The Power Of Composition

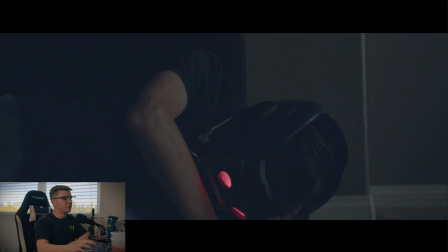We then get this shot, which is about eye level,
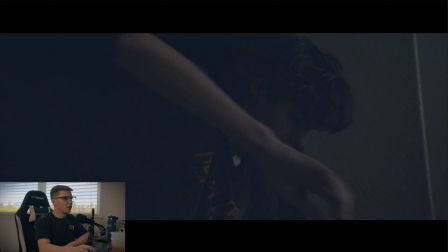as the hero takes off the mask and kind of collects himself and gets his strength back.
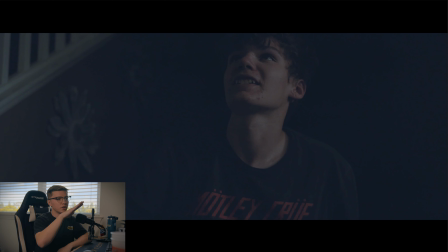And now it goes from an eye level shot to a low angle shot. And we see, okay, wait a minute, things are changing, the power dynamic has shifted.
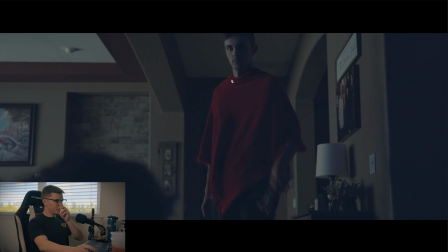We then get this shot where the main antagonist is still trying to tower over the main hero as he tries to fire,
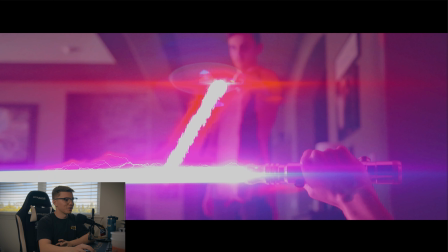but the main hero, in the nick of time, blocks the blast and is able to fight off the main antagonist.
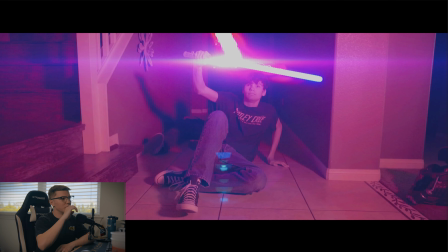And then we go from this shot, which is slightly high angle,
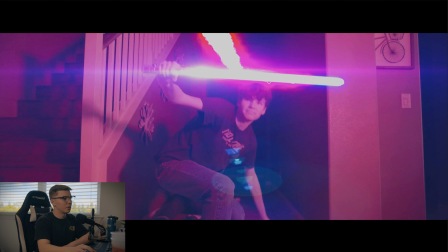but then as our hero stands up, we then get this extreme low angle,
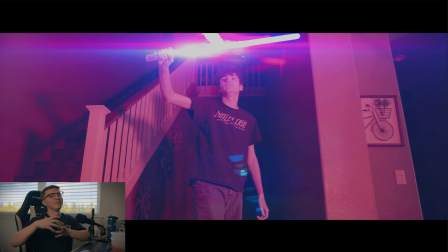which really now shows, all right, he's back, he's in power once again.
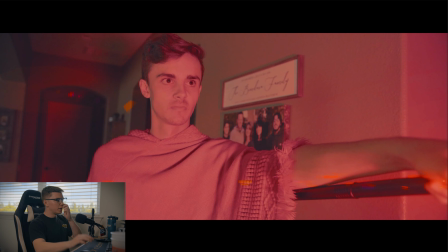And we get this shot, which is, again, slightly low angle, but pretty close to a eye level shot of the main antagonist as he tries to thwart the hero.
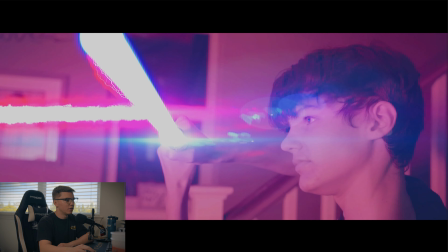And you get an eye level shot here of the hero as he holds off and holds strong.
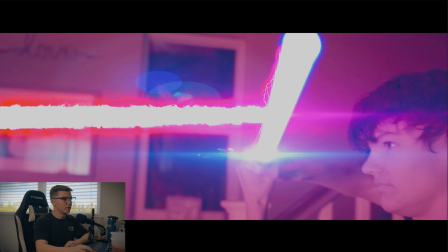This kind of shows these two shots right here together really show that now these characters are even once again, and they're on that same level.
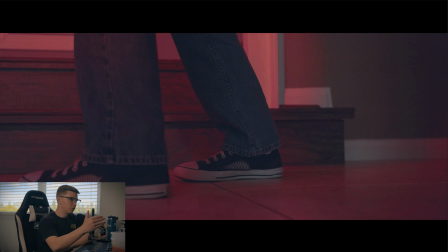We then get a close-up detail shot of the character pushing forward and trying to push back against the antagonist.
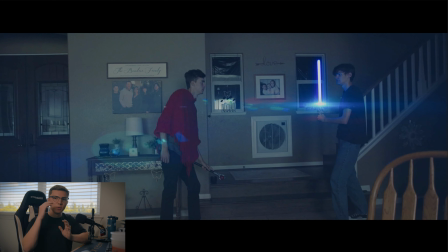And then get a wide shot to kind of, again, reinforce we're back on even terms, we're back level, and then back to a close-up,
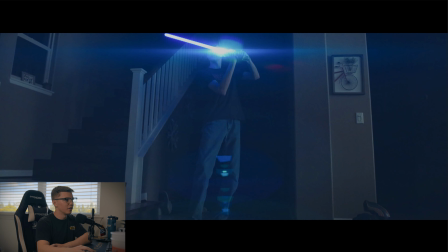once again, of the antagonist trying to fire, and then we get another extreme low-angle shot of the hero as he blocks the blast, and that low angle, once again, really reinforcing who's in control here.
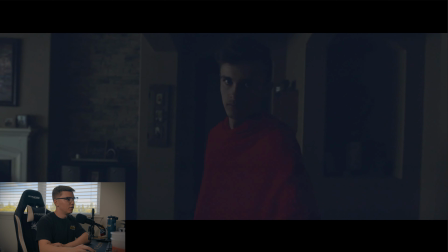We then get a center frame shot of the main antagonist as he starts to fire these kind of multicolored blasts,
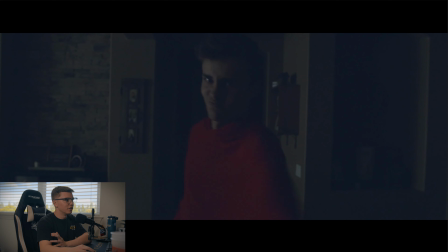kind of last stand feeling as he walks back and the camera follows him.
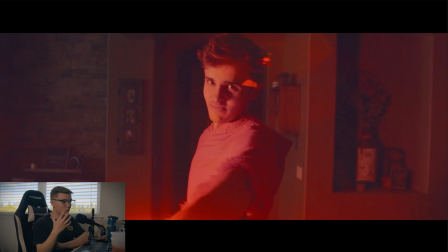And what this is doing is putting us more in the shoes of the protagonist, as we know that he's pushing forward, and this feeling of, okay, he's walking back, but the camera's following him,
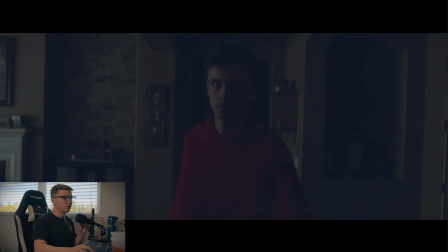and the camera's kind of pushing him back. And it feels, I wouldn't say claustrophobic, but you get this sense of like he's trying to get away, but he can't.
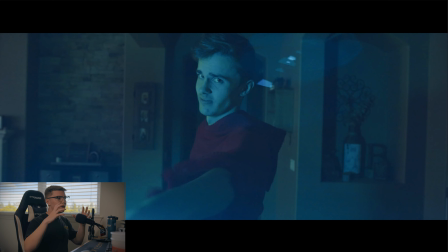As the camera is following him, he can't back away from the situation.
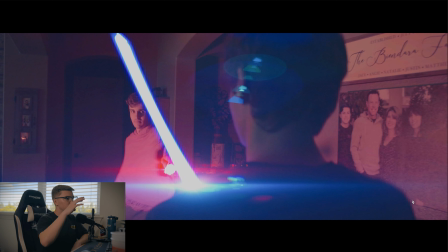We then get this over-the-shoulder shot, which really, this shot helps to do a lot of stuff. So what we have here is, first off, kind of a high angle shot on the antagonist,
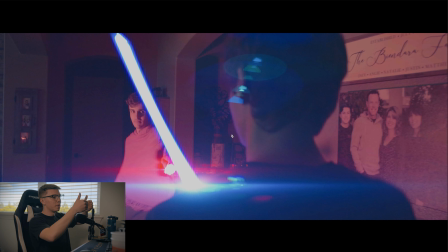but more of an eye level shot on the protagonist because of the depth. Because the protagonist is so much closer and the antagonist is so much farther away, it gives the illusion of a high angle shot. But what it also does is it makes the antagonist very small in this scene.
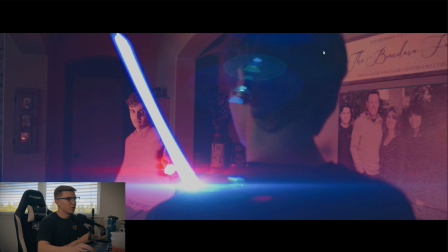So if we look at this, the protagonist takes up a lot of the frame, almost a third of the frame here, whereas the antagonist is much, much smaller in the frame, which is again just reinforcing that same power dynamic of
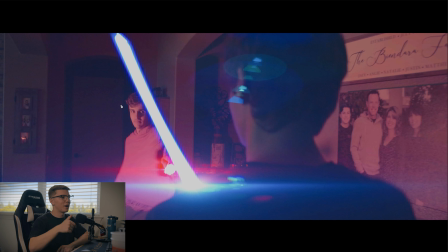the protagonist is charging forward. He now has the power, and the antagonist is just doing whatever he can to fight him off.
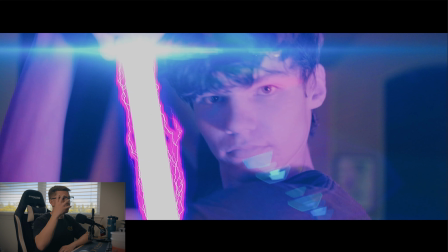We then get this shot, which is more of a detail shot showing the focus and the control that the protagonist has as he walks forward,
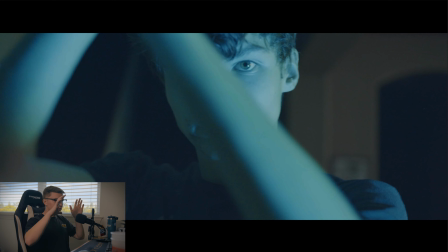as the camera kind of is not really being pushed by him, but it's tracking him, and it's following with his motion as he's the one pushing the scene forward.
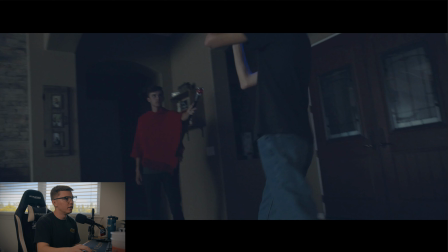He's the one pushing the action. And then this is where the 180 rule comes in.
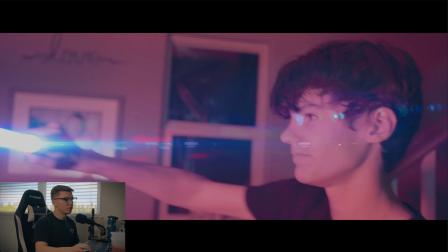So for this entire scene, most of the shots have either been on this side of the characters, as we can see right here, where it's kind of on the right side of their faces,
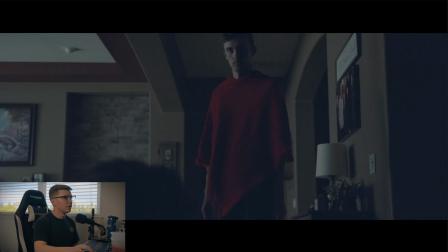or it's been kind of at a neutral position right here. But we've never been on the right side of the frame, or the actor's left side.
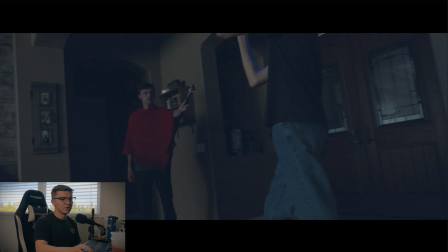So with this shot, as the hero makes his kind of final blow, the camera spins around,
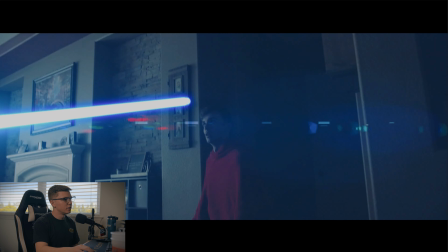follows that blast, and now the entire scene has been flipped.
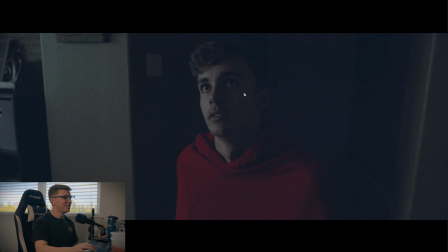As we see, we get a high angle shot here of the antagonist looking up in fear at
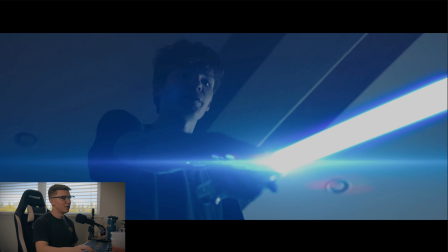the hero, and we get a low angle shot of the hero looking down at the antagonist. But what we notice is now the protagonist is framed on the left looking to the right,
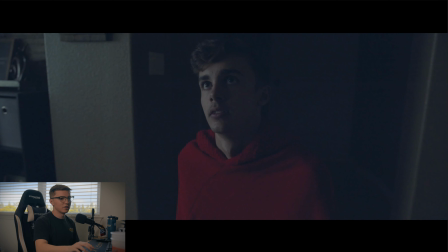the antagonist is framed on the right looking to the left. And this is opposite of what we had before.
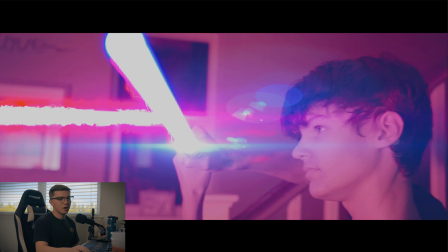So what we've done now is, with this shot, we've shown that the power dynamic has completely shifted,
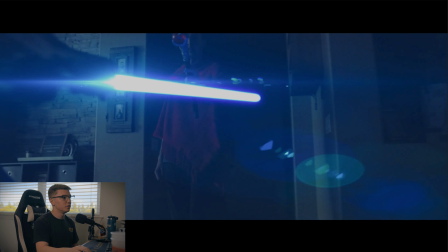and the protagonist has actually won and has, defeated the antagonist.
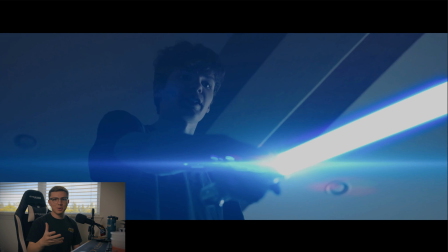What this also does, when talking about the hope versus no hope side, we can see that now that the hero has won, now that he is, kind of accomplished his mission, he's looking to the right, and he's looking towards that hope side, and the villain, now that he's lost, is looking towards that no hope side. And this is, I think, just a very clear, a very straightforward example of all of the ways that composition plays into the dynamics of a scene and how it really reinforces what's going on. So really what I'm trying to teach here is there's a lot of ways that you can compose your shots, and they have meaning behind it. Where you place the camera is going to have a psychological effect on the audience and how they react and how they feel about a scene, or how they perceive the power dynamic in a scene. Use these ideas, low angle shot, high angle shot, center framing, the 180-degree rule, the hope side, the no hope side. Use all of these as tools to help tell your story and help convey what is going on in your scene. These rules are fundamental to almost every movie. You can see them in in every movie. I don't even say almost. In every movie, you can see these concepts being used, and it's invaluable to learn as a filmmaker. So, with that being said, thank you so much for watching this video, and I will see you in the next one. Bye-bye for now.